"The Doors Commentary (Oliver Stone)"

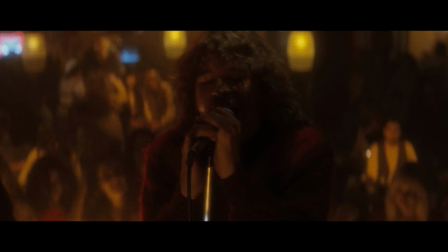16:23 is a this is based on a club called london fog if you look closely you just saw paul rothschild in there the
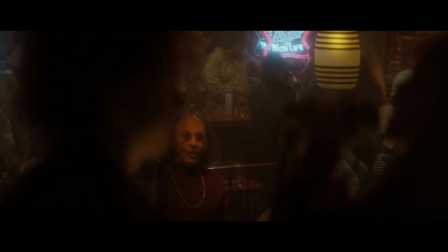16:28 red shirt with the red glasses he was the music uh producer for jim for most of those albums this is this would be about 66 period the 1966 period so Herman
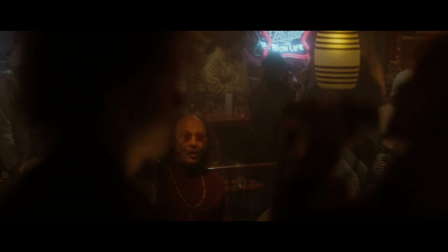16:44 Hermits the monkeys and a lot of groups were based on the on the Beatles and they cut their hair like that doors were wild and more American and you know more than Norman Mailer kind of American underside the dark side that American dream
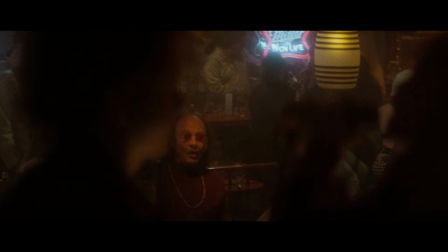17:02 there was offered deals uh they were you know no compromise not sell out that was the idea to these sleazy record guys
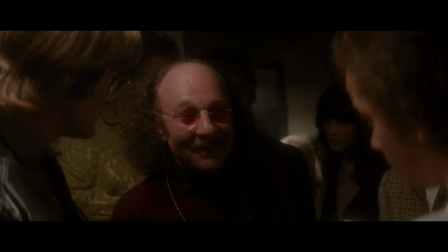17:14 that's paul paul rothschild he's a character and uh he's a great great believer great lover of jim
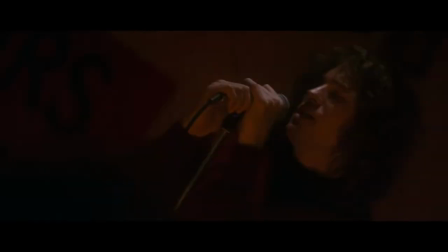17:22 jim did have a problem they said facing the crowd opening his eyes he'd like to sort of sing inside his own world with his back to the crowd or his eyes closed they say this was a song about crystal meth there's the whiskey ago now we took this whole
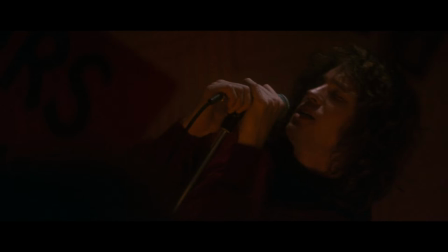17:39 block over on sunset and made a night scene out of it this is a big scene we had to close down the whole sunset strip get permissions put those cars out there dress all those extras it was a massive undertaking and cost cost quite a bit of money we did it between the hours i
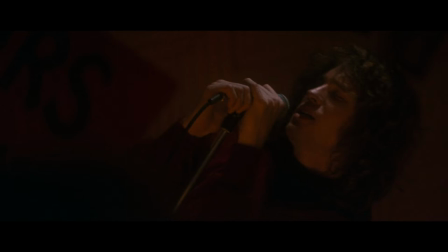17:56 think of uh midnight to five or six in the morning and it was fun walking out there and controlling the sunset strip and having that whole strip closed out and
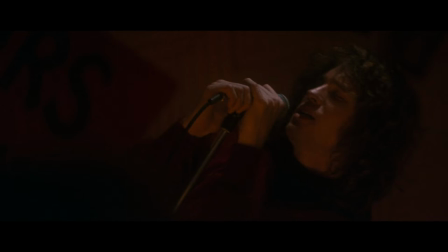18:10 of course it's tiring to work those hours but it was fun in a way an unforgettable experience you
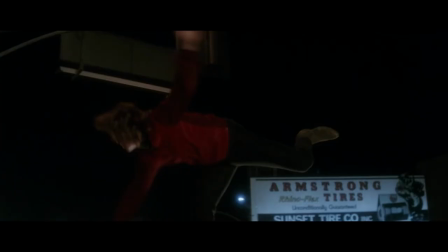18:21 know looking to look look in the background you'll see depth and you'll see the signs are redone. This is a very subjective
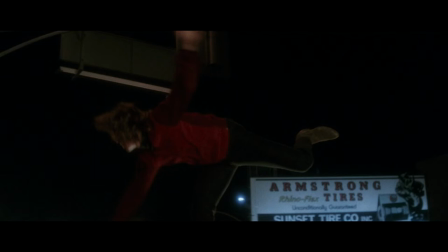18:34 lead-in to an acid trip. I swirled the sky behind him, slowed down his voice. He added the sky and spun it through ILAB, George Lucas's company.
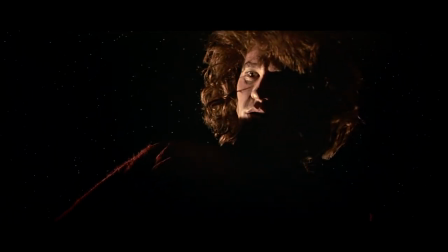18:54 And I love the effect of going to the desert from here.
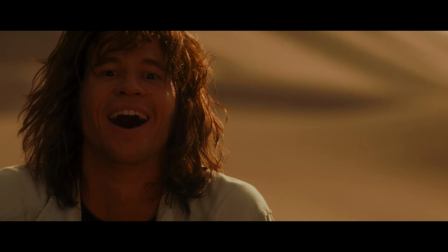18:58 The idea being that he needs to expand his mind he's just he still he feels like he's a he's just not he hasn't broken through yet so we wanted to go back into you know the acid uh kind of experience that many of us had in the 60s and early 70s timothy leary
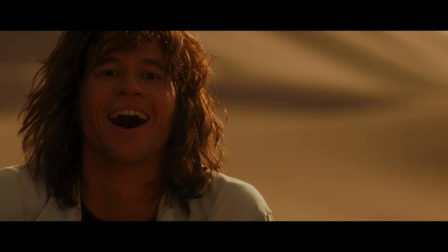19:16 and the music the end this snake story we came up with, we didn't read it in Jim's bios,
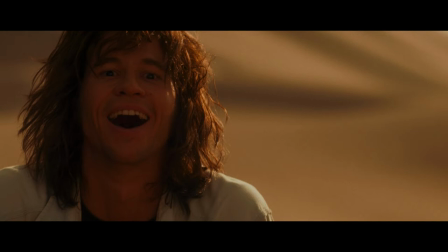19:36 but the idea was that the snake would take us to some kind of inner knowledge. A little homage to Igmar Bergman.
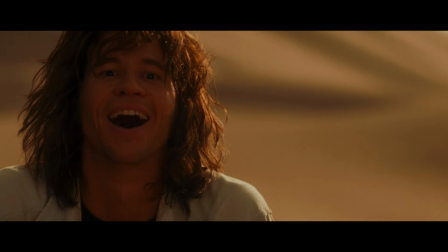19:50 And we shot this in three days in the desert, took the actors out, rehearsed it before, it was hot.
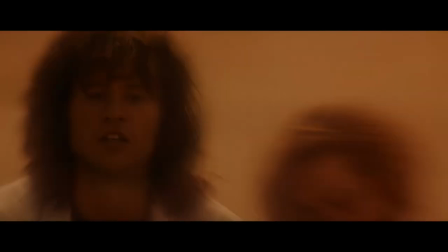19:58 We went back to ILM and I asked them to blur out the surroundings and play with the distortion right on Jim's face. It's an interesting effect and I never used it again but I tried to pulse it to the drum, the peyote drum.
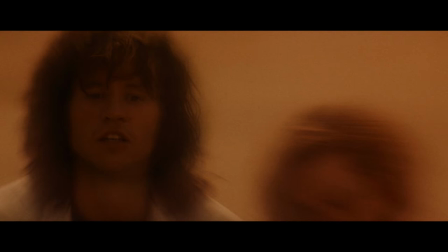20:17 Keep it to a rhythm. We did numerous tests on this before we came up with this and we ultimately went with a very kind of